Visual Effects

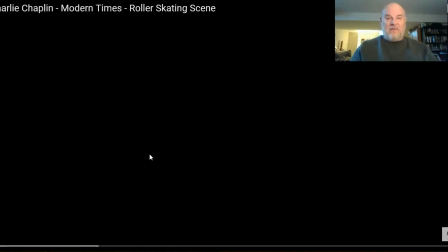Everybody else seems to prefer a film that he did called City Lights, but for some reason I simply find Modern Times to be the better of the two films, although I would say they're both great movies. So let's have a look at this famous roller skating scene from Modern Times.
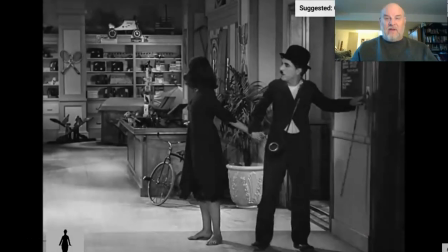So Charlie is employed as an evening security guard at a department store,
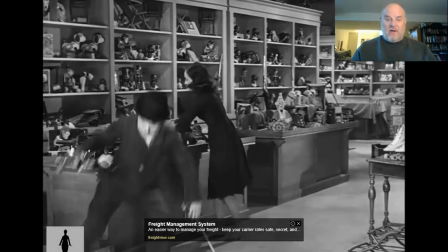and he's taking his friend through the department store with him. They're in the toy department, and he finds himself some roller skates, decides to put them on.
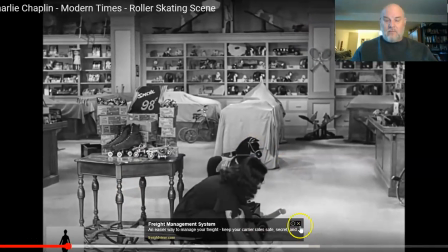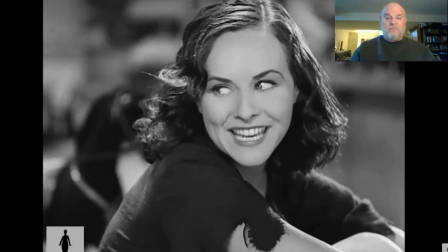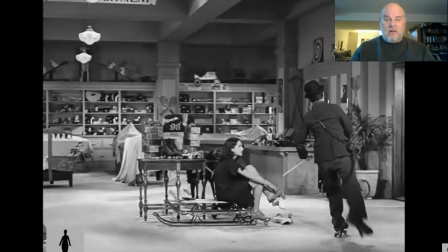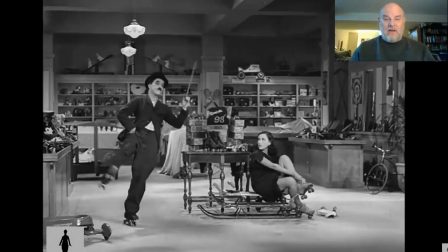Now he's skating around.
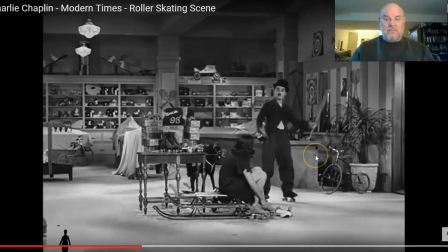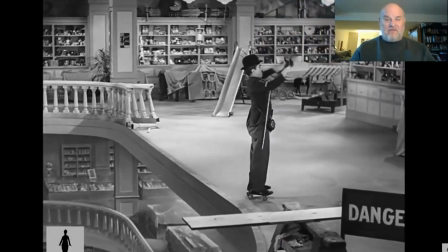Whoa, he's skating right to the edge of a very dangerous precipice. He doesn't realize it's behind him because he's looking the other way.
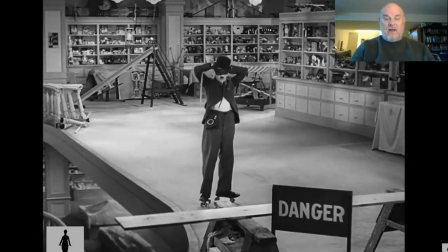And now he's saying, I can do this blindfolded.
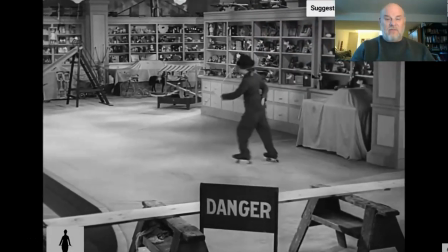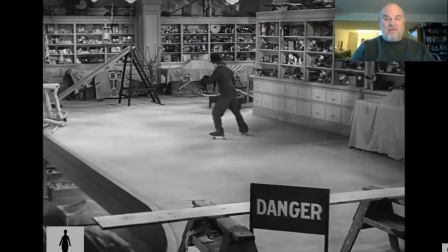So he is skating around the edge of a dangerous precipice, completely blindfolded.
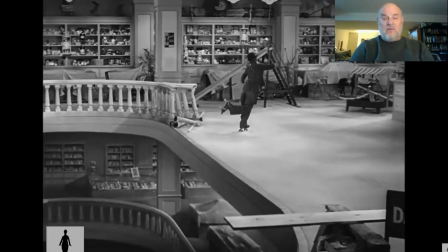He doesn't know it's there. And at this point, he's one of the bigger stars in the world, so this is a great risk.
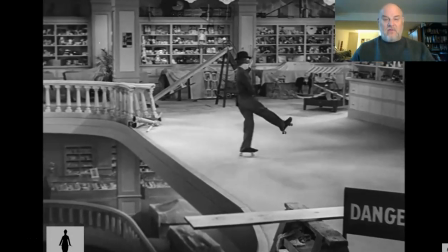And she is absolutely horrified when she realizes what he's up to.
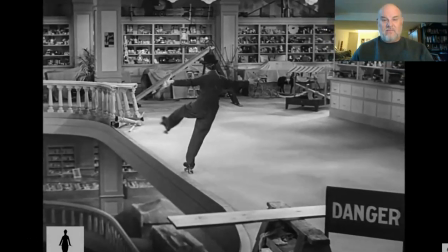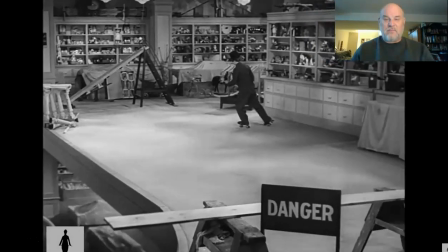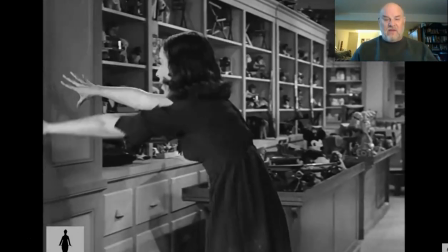Wow, he's getting very close there. This is very, very scary, isn't it?
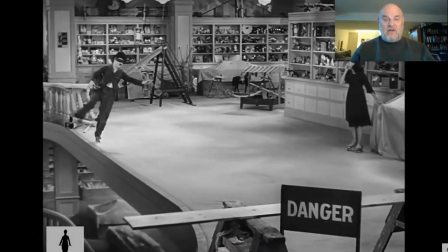And why would the studio allow one of their biggest stars to actually take such an incredible risk?
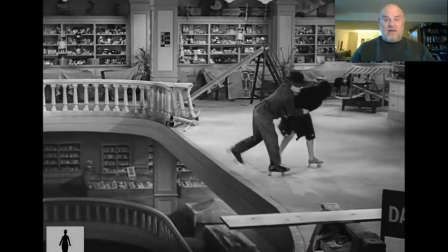It looks like he could fall down several floors.
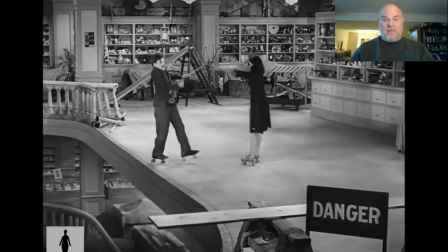Oh, and now he realizes the danger that he's facing, and he's very scared by this, and she pulls him away to safety.
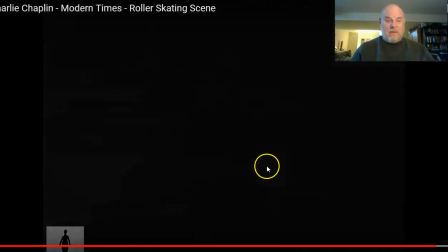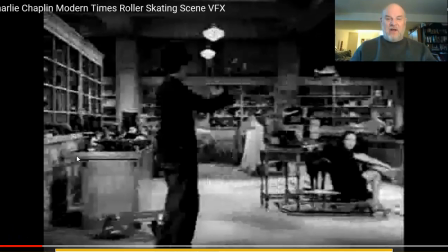So here's some production video which shows you how they accomplished that. And no, they actually did not let the biggest actor in the world skate near a dangerous precipice.
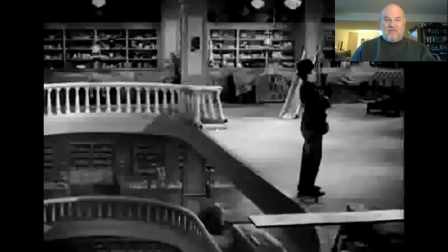So, again, see how it appears that he's skating right near the edge of this?
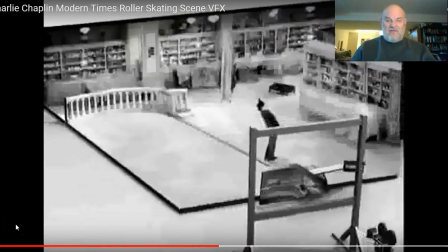Whoop! Guess what? That dangerous precipice is actually a
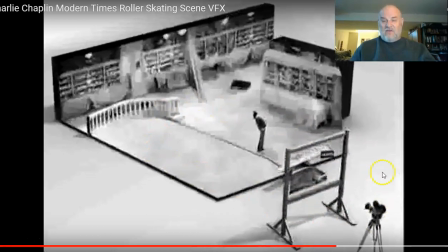painting that's been hung in front of the camera so that in the final image, look how this lines up.
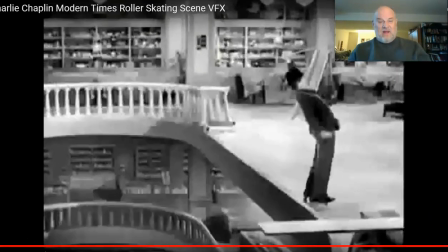What the camera sees is Charlie skating in front of a dangerous background.
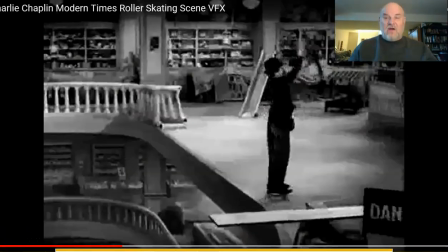Let's have a second look at that. So this is called a hanging foreground miniature. And again, you have either a miniature set or a painting hung just in front of the camera.
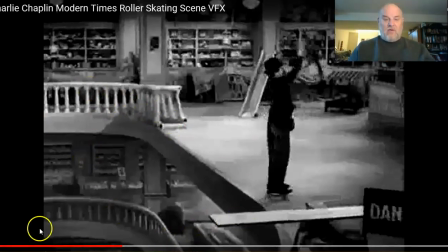And the painting, you'll notice, is composed with depth and perspective so that it appears to be three-dimensional, and so what the camera sees is that he is skating in front of this very dangerous three-dimensional background.
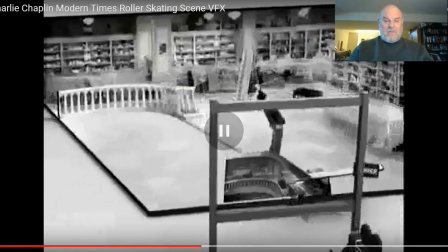But here, as you can see now, the camera is placed here.
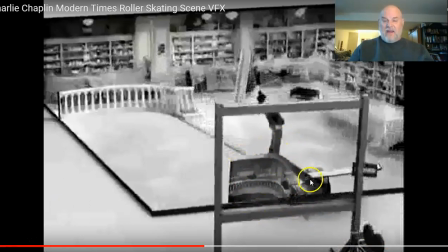This very dangerous drop is actually a painting, a foreground miniature that's been placed on a blackboard in front of the camera so that the image that the camera records is of this very dangerous drop.
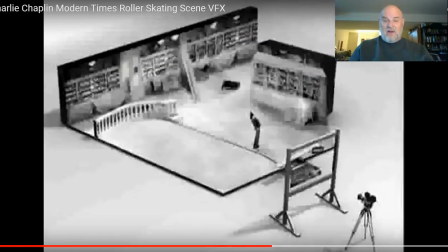He is actually not in any real danger at all.